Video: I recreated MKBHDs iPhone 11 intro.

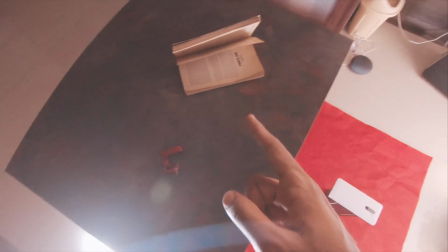Now the next thing you want to decide is what is going to be your floor, or rather act as your floor, plus the props that you want to use on it.
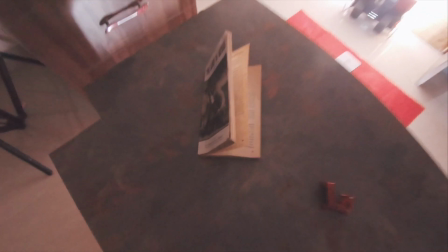So I decided to go with this kind of I don't know what you'd even call this design.
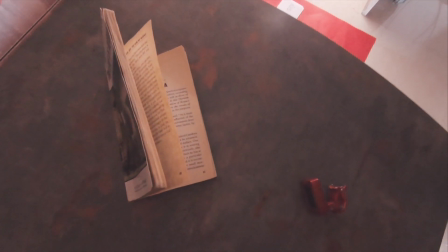It's just leftover laminate that I have. That's what I'm using.
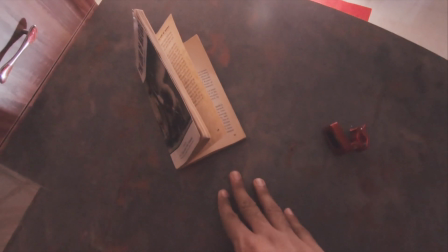The next thing you want to kind of figure out is the dressing or the props that you're going for. In my opinion, that's really what sells the effect, that what sells the shot.
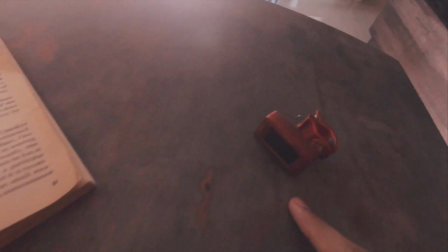So I'm using this red guitar tuner because I don't really have anything else that's red and super small.
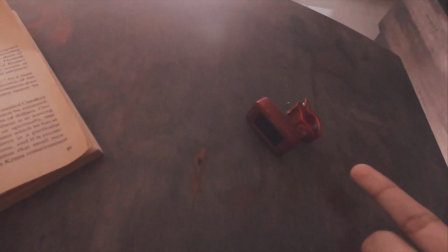I want something that's red because, as I said, I'm going for red and white color palette.
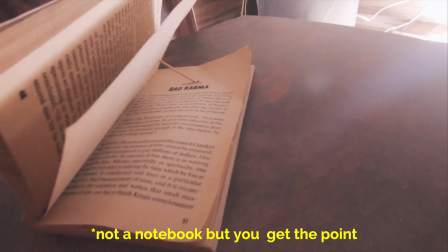And then I'm using a basic notebook, which I actually have in that particular opened up position using a toothpick.
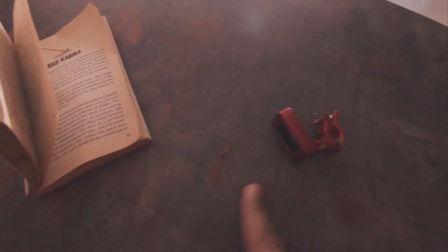And all of this is stuck to this cardboard or laminate using blue tack.
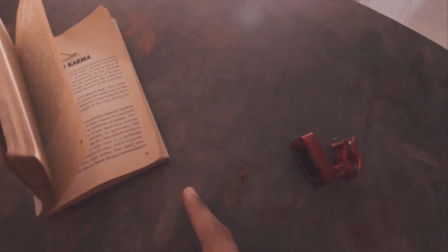I love blue tack, man. It's something I recently discovered and it's honestly life changing. So next, once you've kind of stuck your props to your
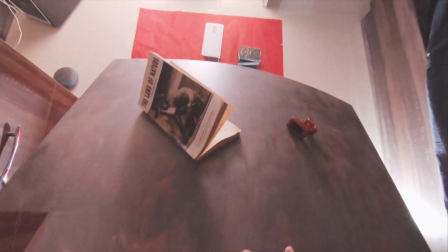floor or your piece of cardboard or whatever it is, you kind of wanna
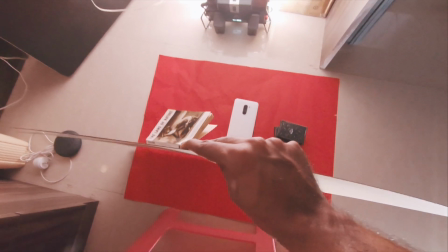lay it like so that you can shit 1 second.
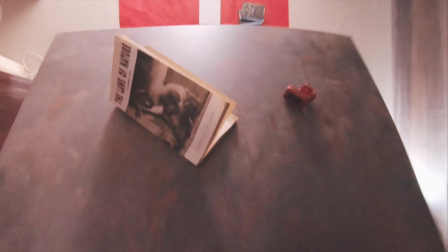Right, so you want to basically lay the thing down like so,
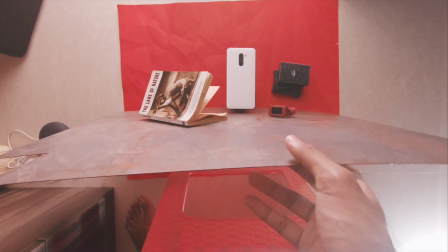and the goal here is to kind of make it look like you're shooting straight up and not down,
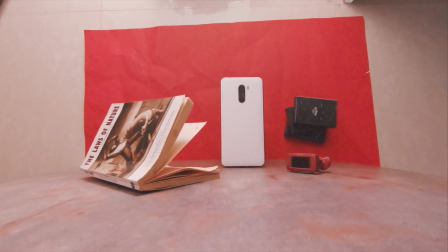and for that you gotta like really use the right props and make sure you don't go overboard at it at the same time.
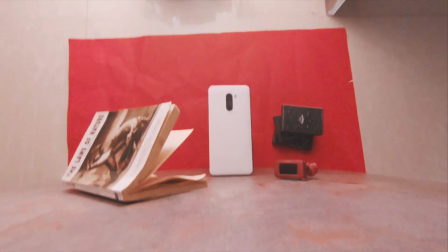So it has to look like, basically, as I said, you're shooting straight up and not down.
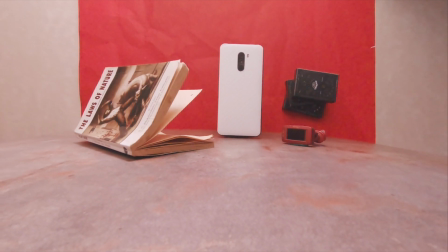So it's really the props that kind of sell the effect.
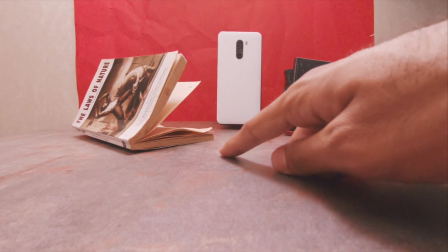So find props that you can stick and ones that are not too big, because otherwise it'll be hard to stick.
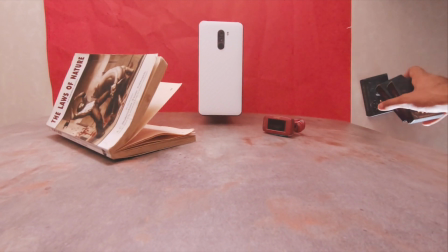And then I also finally use this like playing cards, or 2 sets of playing cards, which are from Jack Daniels, to kind of fill the frame.
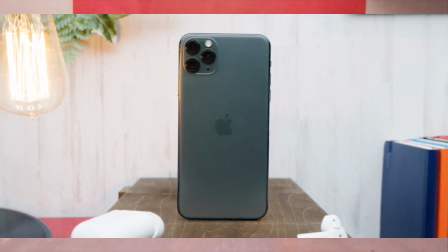This is optional, but like, you know, MKBHD obviously has used a lot of props in his shot, but I kind of wanted to go keep it minimal, plus I don't really have much that I could find.
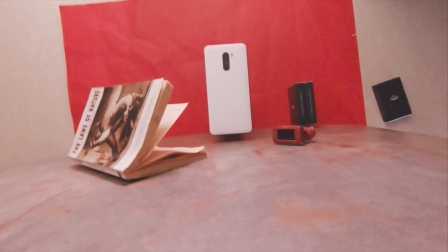Hence this is kind of the set dressing that I decided to go with. And finally, I used a stool to kind of make things easier for myself.
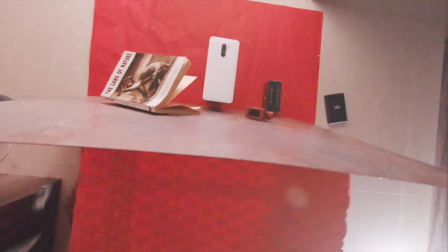I'm just laying the thing like so on the stool, and that way it's easier for me.
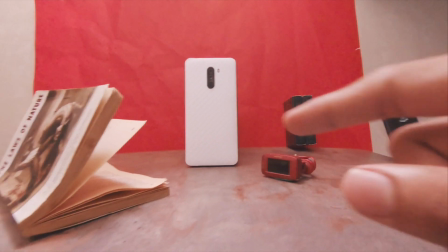And really after this, all I did is I started rolling on the camera,
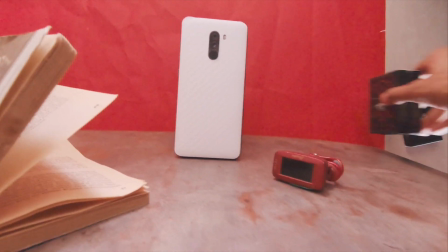and then I had somebody take off the playing cards out of frame, and then I removed
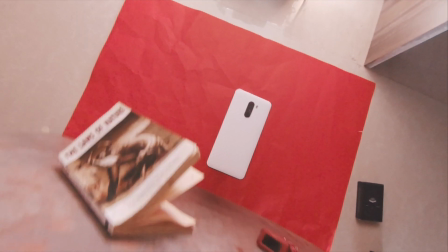this out of frame, and that's it. That's the first half of the intro. The second half is done in post.
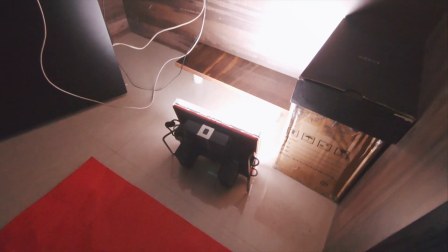We'll talk about that next. Well, in terms of lighting, I've decided to just like go with like super flat lighting, because that will help with masking.
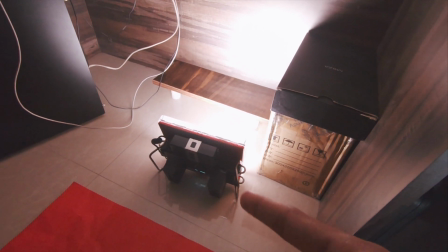If you want to do something complex, go ahead, but basically I'm just using one aperture LED light and I'm bouncing it off the wall there, so I kind of get like a even flat light. Alright, the edit. Let's jump into Final Cut Pro and I'll kind of break down the edit for you.
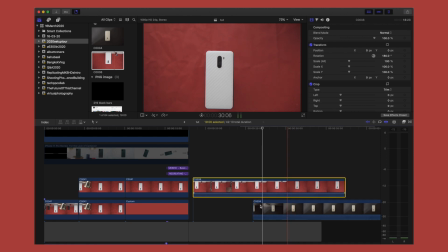Here are 2 other takes that I shot earlier, but I don't think those turned out that great, so we're gonna get rid of them and focus only on the final take, which is this.
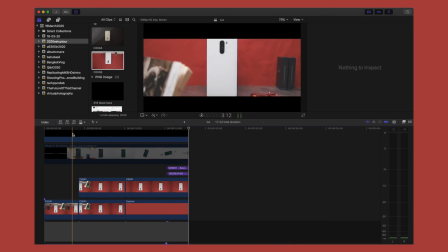I've already edited it. Editing it from scratch again would just take too much time, so I'll just skim through and kind of show you what's going on here.
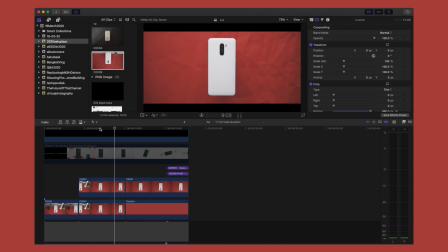The first half of the intro doesn't actually require much work. You just have to cut out any excess video that you may have. Second half is what we'll kind of focus on. So in order to get like the rotation that Marquez did, first you need to separate the phone from the background. In other words, you have to do some masking. So to do that, just go into the effects panel, look for draw mask.
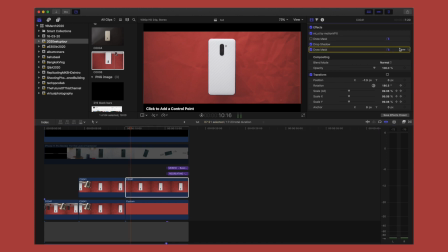I'm pretty sure Premiere has an equivalent to this. Drop the effect on the clip and just cut the phone out.
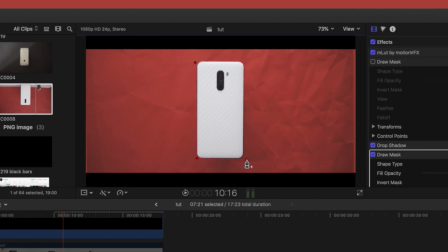I'm only going to do a rough cut here to just show you, but obviously the more time you spend on it, the better your cut is going to be. That being said, don't worry about making it 100% perfect.
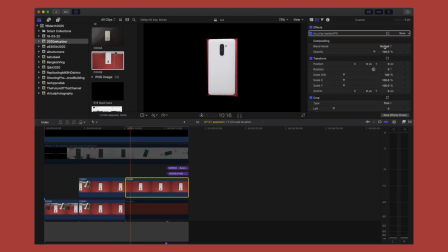You just have to aim for like 95-98% accuracy, and then you can kind of hide the imperfections by adding a little bit of negative feather. My mask actually was pretty shit, but adding -5 on the feather hid the imperfections.